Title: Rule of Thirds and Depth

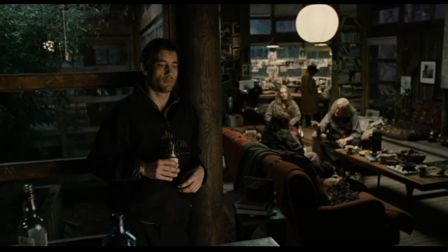3:54 They wanted to change the world and their faith kept them together but by chance
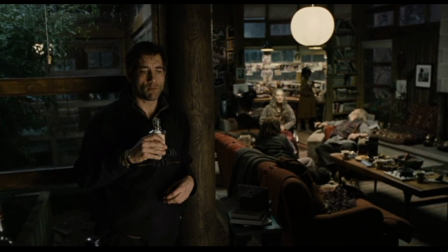4:01 dylan was born this is him yeah that's it it had been about your age magical child
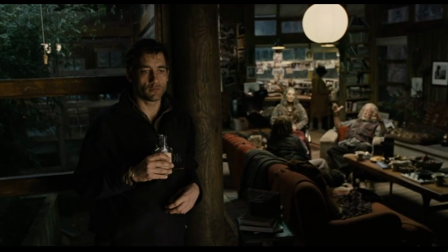4:08 beautiful their faith put in praxis chance
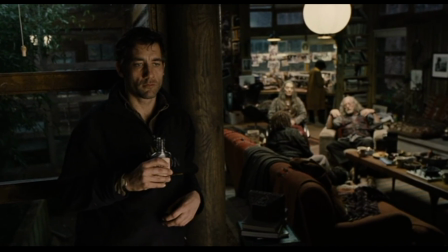4:16 it was a sweet little dream yeah little hands little legs little feet
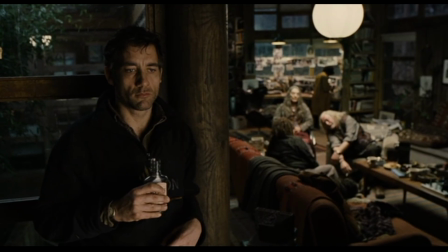4:24 little lungs in 2008 along came the flu pandemic and
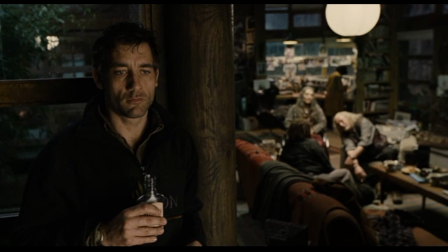4:34 then by chance it was gone oh jesus you
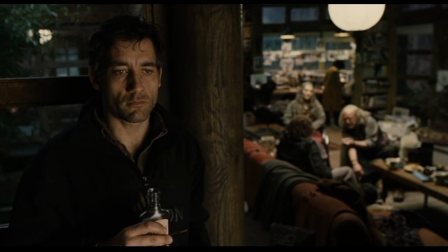4:40 see theo's faith lost out to chance
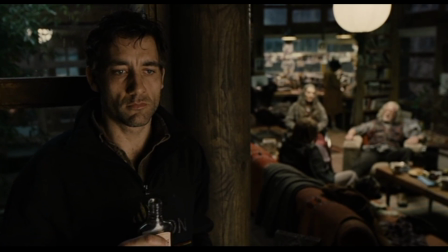4:47 so why bother if life's going to make its own choices
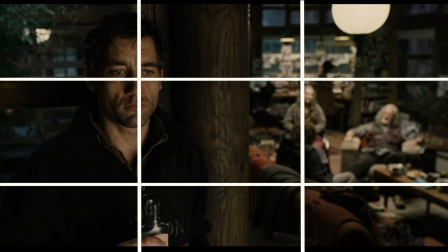4:54 If we overlay the Rule of Thirds grid, you will notice that it is Theo's face that is on one of the important intersections.
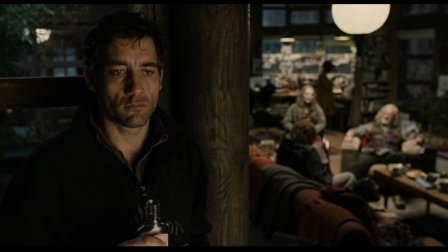5:02 Further, by placing Theo in the foreground, he is given narrative significance. The composition in this scene communicates that it is Theo's reaction to Jasper's story that is important.
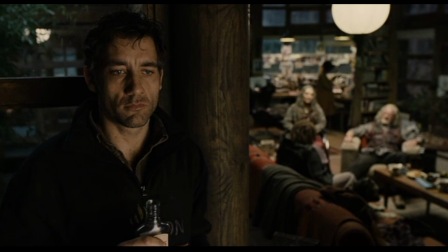5:15 It is important we hear the story, but our eyes are drawn to Theo as we experience the sad story through his pain.
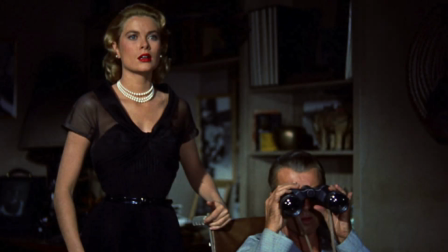5:26 So far, the examples we have seen have had relatively static composition,
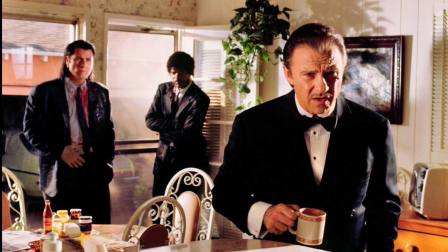5:32 meaning once subjects are placed, they do not really change position.
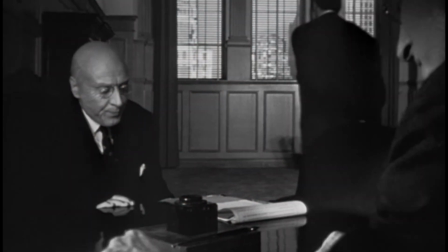5:37 The one exception is when Charles Kane changed composition by walking from the foreground to the background.
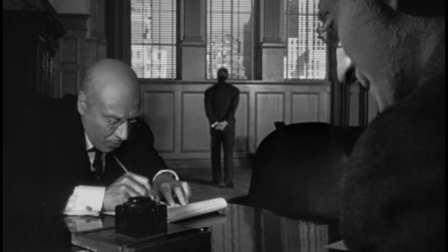5:44 Within a scene, composition can change, by either moving the subject or by moving the camera.
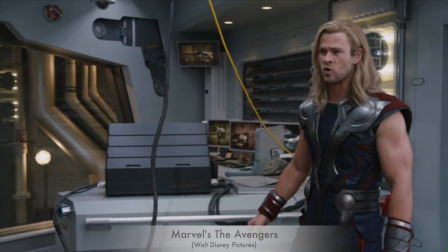5:53 Take a look at this final example and notice how often the composition changes, sometimes by moving characters, but more often by moving the camera.
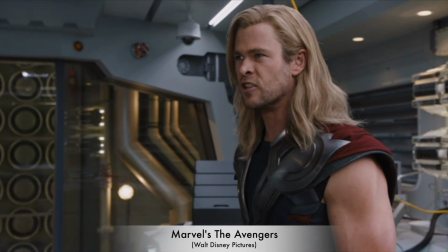6:04 The work with the Tesseract is what drew Loki to it, and his allies. It is a signal to all the realms that the Earth is ready for a higher form of war.
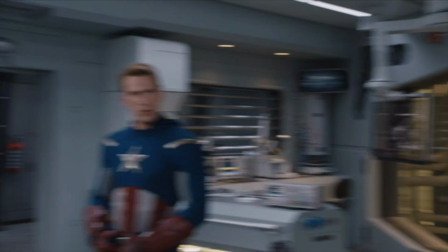6:12 A higher form?
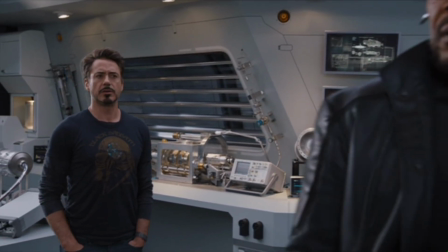6:13 You forced our hand we had to come up with nuclear deterrent because that always comes everything right now remind me again How you made your fortune start?
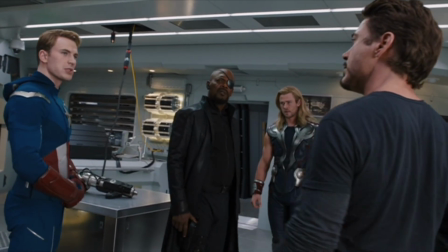6:21 I'm sure if you still made weapons Stark would be neck deep. Wait, wait, hold on How is this now about me? I'm sorry isn't everything I thought humans were more evolved than this Excuse me.
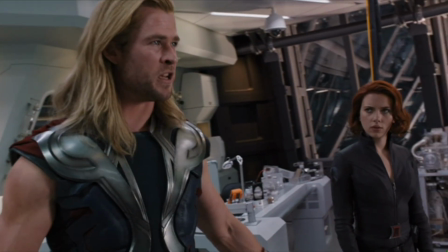6:30 Did we come to your planet and blow stuff up? You understand your champions? You're not watching He was really that naive?
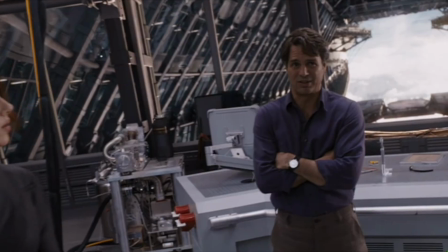6:35 S.H.I.E.L.D. monitors potential threats Captain America's unthreatment We all are You're on that list?
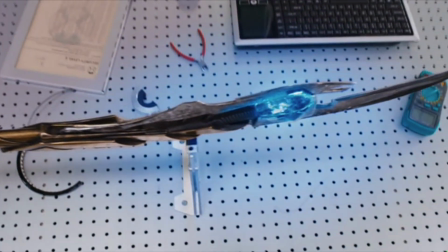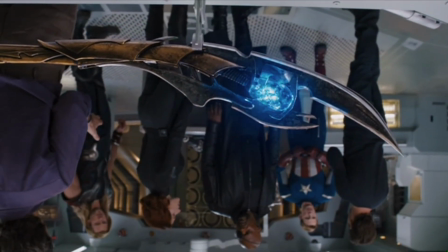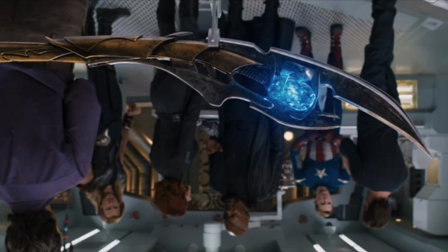6:54 So much is being communicated through composition in this scene. During the argument, each character is brought to or toward the foreground when they speak. And take a moment to pause the video and analyze this final shot.
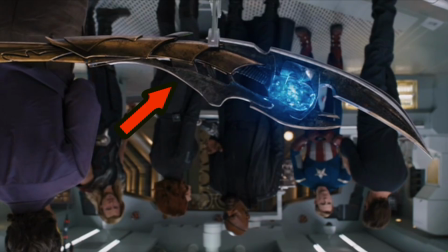7:10 You should notice that Loki's staff has been moved to the foreground. The shaft of the staff is aligned with the top line of the Rule of Thirds grid,
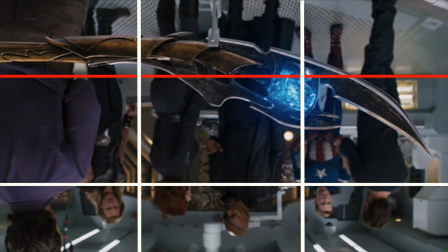7:20 with the Tesseract stone near one of the four intersections. The Avengers have been pushed back to the middle ground, and their eye lines now align with the bottom of the grid. The The composition is communicating that it is Loki, the owner of the staff, who has the power.
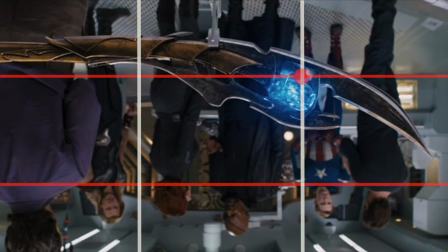7:39 He is the one who is causing the argument and turning the Avengers upside down.
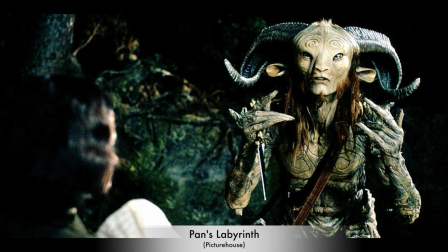7:48 Hopefully you have a better understanding of how cinematographers use
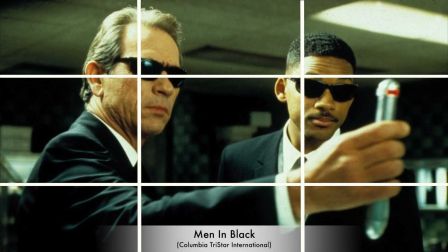7:53 the Rule of Thirds to strategically place subjects within the frame.